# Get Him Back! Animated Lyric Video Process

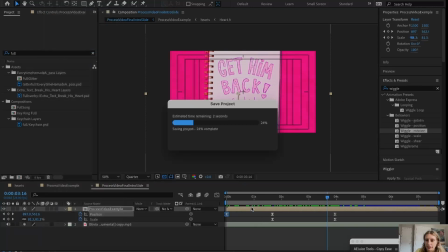3950s
So we're gonna go into the comp
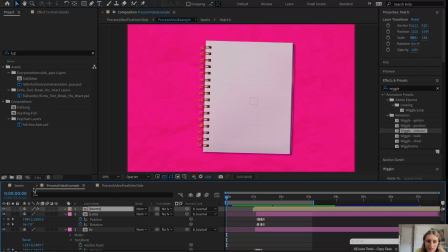3954s
and go out, and then what I do for this, I already have this set up, but I'll just show you.
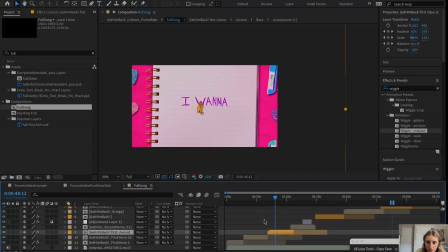3963s
We'll go to the full song comp here. We'll go into the, not the chorus, I did that first, so it's got more mistakes in it. So I'm gonna go to the bridge, or the ending.
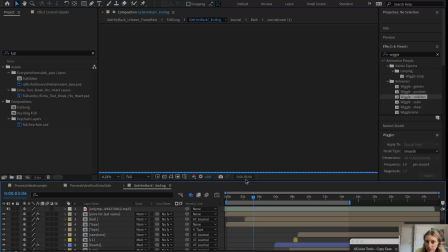3976s
This is the comp for this part.
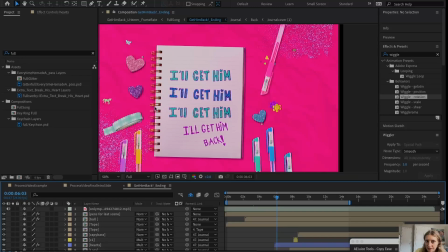3981s
And you see I have the pens and the tape and like hearts on the side, stickers, all that.
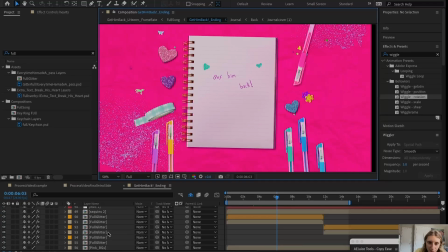3987s
Let's put the sequence in. So here's my comp for sequence. It's called sequence 2. So basically I have posterized time on this, so that's making the frame rate 3.
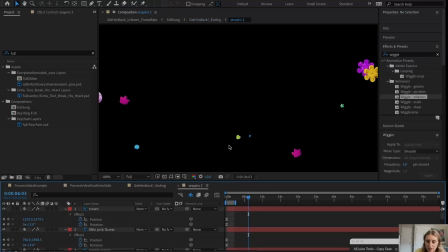4000s
I don't have anything in it, but when I click into it, it's just the sequence. They're all on their own layer. I cut them out of a picture on my iPad. I have rotation set here.
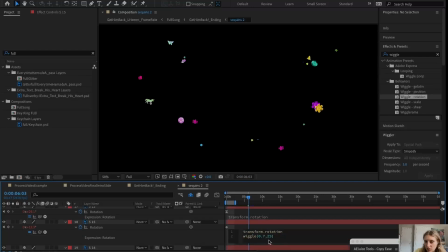4015s
Is there an expression here? Oh, there's a wiggle expression. So it's, I don't totally remember what this means. 0.7, I think that's one of these is the speed and one of them is the amount it wiggles. So I'm gonna say it's probably 25 is the speed. I don't remember, but you can look it up.
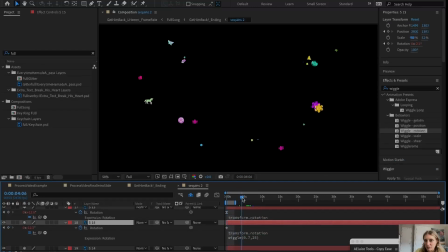4033s
But that's the basic wiggle expression. So they're wiggling back and forth, and that's on every single one of these layers here.
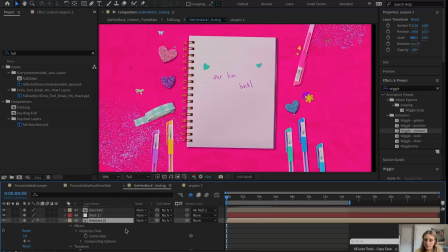4039s
So we're just gonna copy this whole thing, sequence 2,
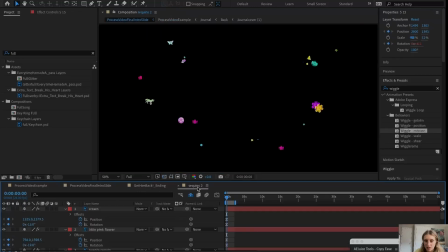4043s
put it into our process video example at the bottom.
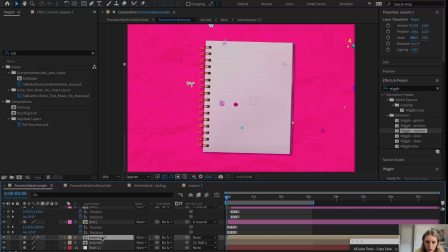4051s
Right, it can go below the journal layer because some of them are below the journal, and we're just gonna move it to roughly the middle so that none of them are in a weird spot. And we're gonna make sure, yeah, I think that looks nice.
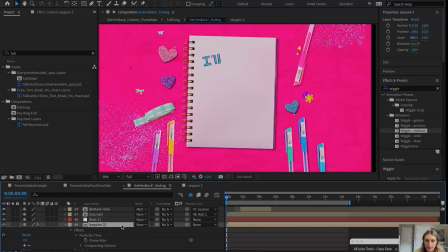4070s
So the sequins are in, and now we're gonna have the pens as well.
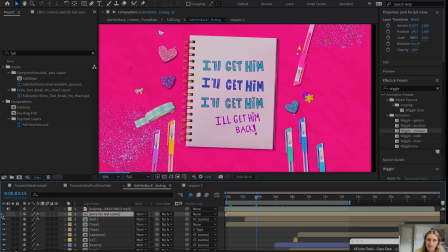4076s
So this says pens for last scene. So yeah, they're all together.
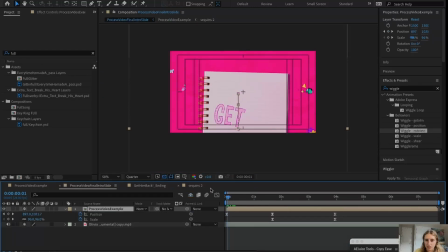4080s
So we're gonna copy this and we're gonna put it onto the bottom of process video, or the top of process video example.
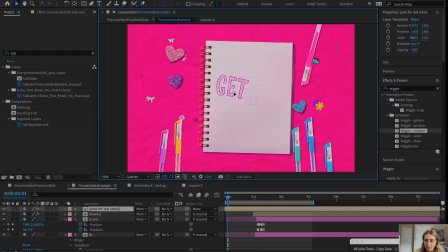4091s
And move it over, and then I'm gonna go into that comp and show you what it looks like inside.
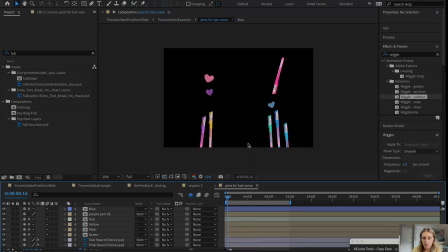4097s
All right, so in the pens comp, we have all the pens laid out the way we want them.
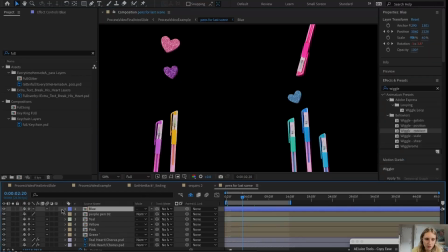4102s
They're wiggling with some sort of expression or time remap tool.
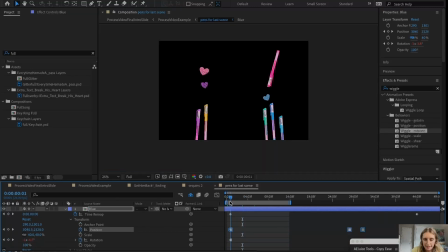4110s
They have position keyframes on them, which is telling them where to be at different parts of the thing. We're not going to use this for this, but so basically I would create a new pen comp for each of the sections.
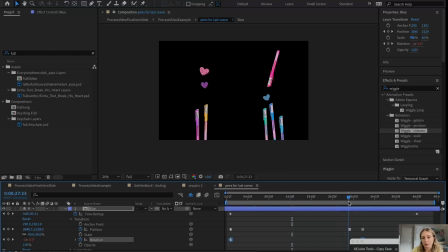4126s
So for like the first verse, and then for each new line, I would make a new keyframe and put them into a new position, kind of based on what color was being written in the video at that time. So if it was like the text was blue,
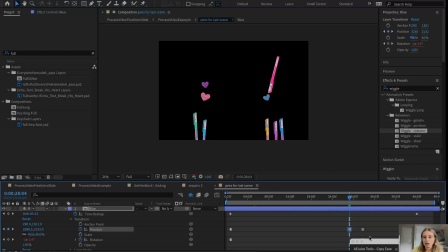4142s
I might make it so the blue pen was closer to the journal and the green and the pink were further away. Sort of not a hard rule, but kind of like I wanted to imagine as if the girl making this journal was, you know, using the pen and then putting it down, and then taking a picture, kind of like stop motion.
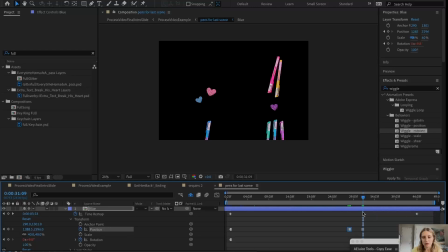4161s
So the pen would be like have been moved. So that's kind of was my thought process for that. And also just I thought it like what gave the video more visual variety and stuff. So there's a rotation expression on this, wiggling it.
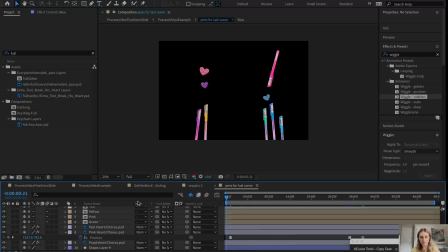4176s
and that's true of the hearts as well. So we're just gonna have it be in one spot for the whole time.
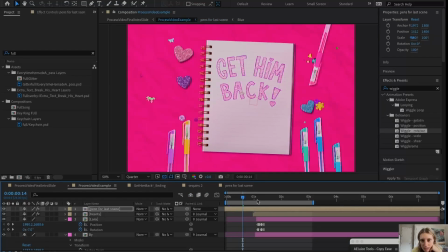4183s
And I think this looks good enough. Maybe I might move,
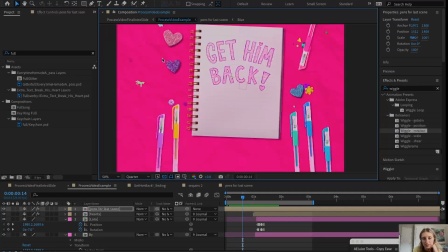4189s
let's see, we got, maybe the purple should be closer because this purple, the writing, so maybe she was just using the purple. So we're gonna put it closer to the thing.